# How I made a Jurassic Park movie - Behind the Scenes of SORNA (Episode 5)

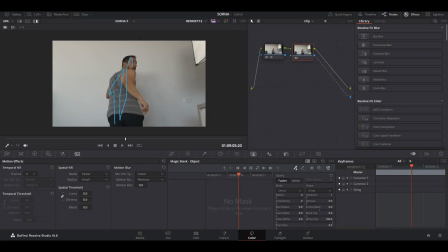(2:28)
guys, let's get straight into it. I want to show you how I made one of these particular shots where I'm running from the Dimetrodon. I'm here in DaVinci Resolve, and what I'm doing is I'm using the magic mask feature to basically rotoscope or cut me out of the background.
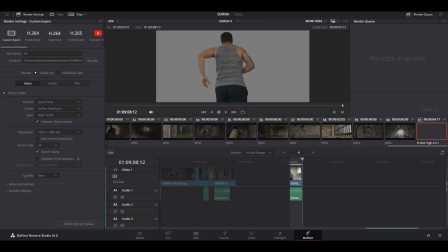(2:47)
So this is the footage that I'm starting with. I export that footage and then I jump into
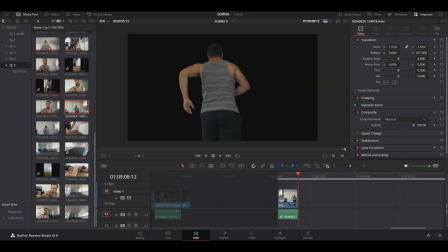(2:56)
Blender with that footage, and what happens is DaVinci Resolve has exported a video of
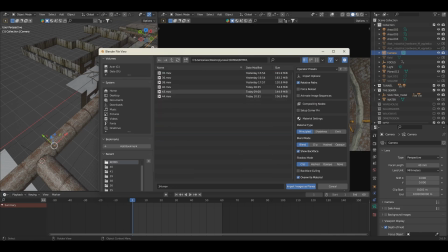(3:05)
myself with a transparent background around me. So basically all that is seen on screen is what DaVinci Resolve cut out,
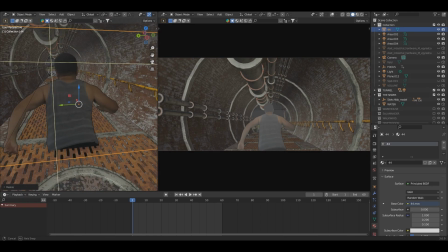(3:14)
which is the actor here, and deleted everything else, made everything else transparent. Here the footage is placed into position roughly,
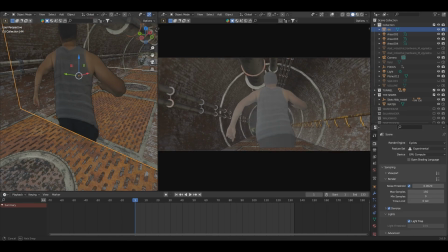(3:26)
and I tweak the camera so that the perspective of the shot looks the same.
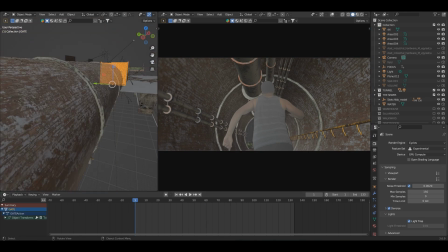(3:32)
I shot this bit of a low angle, and so I'm matching that.
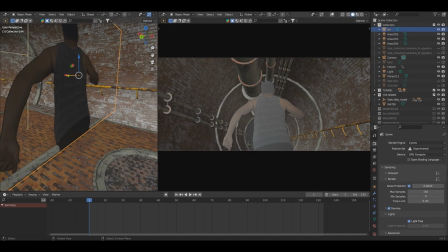(3:39)
As you can see, it's a flat plane. It's simply a picture, pretty much.
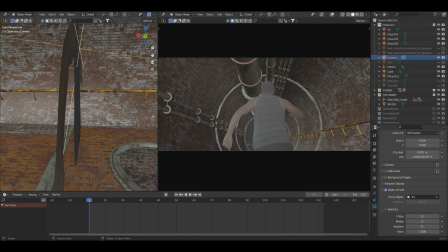(3:44)
So it's not three-dimensional in any sense.
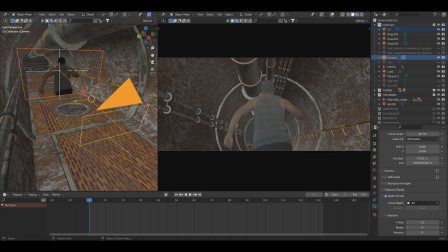(3:49)
And then what I want to do here is have the camera follow me as I move forward.
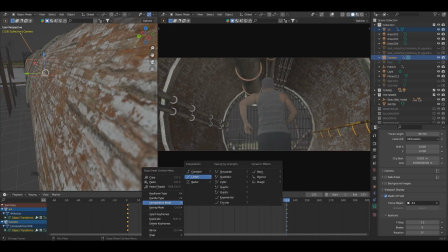(3:56)
And that's what I've done. I've parented the camera to the plane that is the actor running. And that's what it looks like in the end. Here I'm fiddling with a bit more of
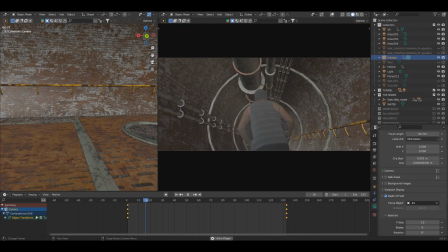(4:12)
what the camera should be doing and the focal length and whatnot as I make my way down this passage.
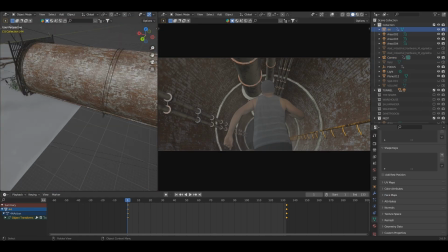(4:22)
Now I'm animating the gate. The gate is obviously coming down as the character Jacob is making his way to the end of the tunnel. So it's slowly descending as we get closer and closer to it, leading up to that high tension moment,
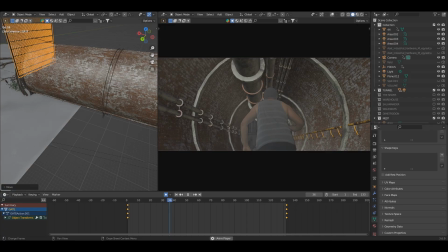(4:40)
leading up to the escape from the Dimetrodon out of this sewer area. Now what I'm doing is adding a bit of camera shake. This is a camera shake add-on, and what happens is it simulates pretty much a handheld sort of look,
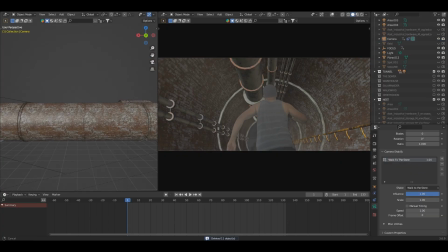(4:58)
and I tend to use this kind of thing when there's a bit more drama going on,
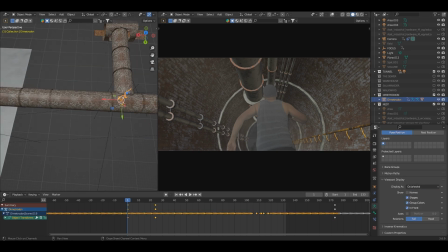(5:02)
where the camera sort of simulates the high tension, the shakiness of the cam. Now I'm getting my Dimetrodon model, and it's a beautiful model that I purchased. The Dimetrodon comes with a few basic animations, and I've added to it myself.
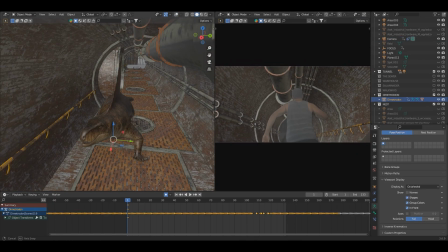(5:20)
So this one is the running animation that I am using here.
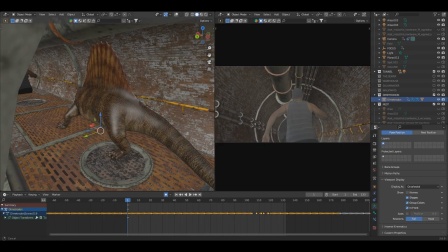(5:24)
What I'm basically doing is setting the keyframes, telling Blender where I want the model to be at certain points in time, so that it can chase me down and basically stay in frame enough,
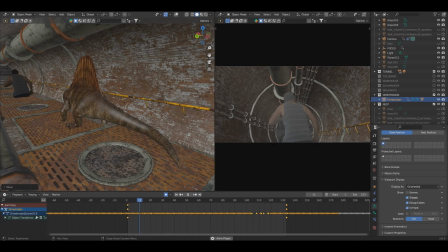(5:43)
just so you can see the edge of it, just so that the actor can kind of react to it. He looks back for a moment as this thing comes on screen,
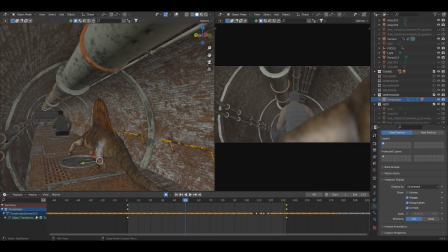(5:55)
and then I'm tweaking little bits of the animation.
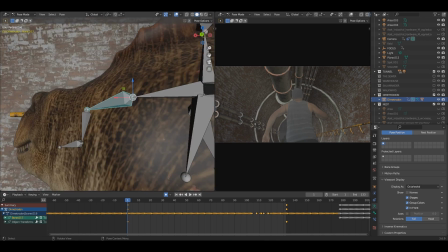(5:59)
Like I want the Dimetrodon to roar at a certain point, just roar up at him as it's chasing him,
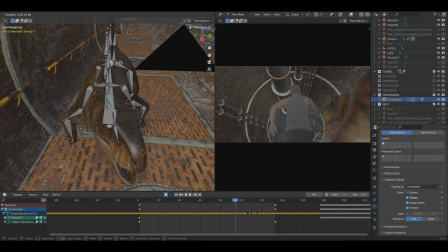(6:06)
just keep eye contact basically on him, open its mouth, etc., as I'm running.
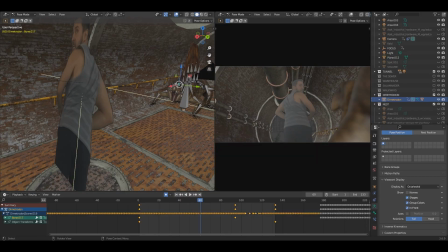(6:18)
As you can see, it's an amazing model. I absolutely love it.
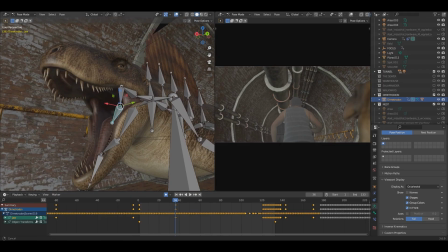(6:23)
Here, just tweaking more of the animations as we're getting through.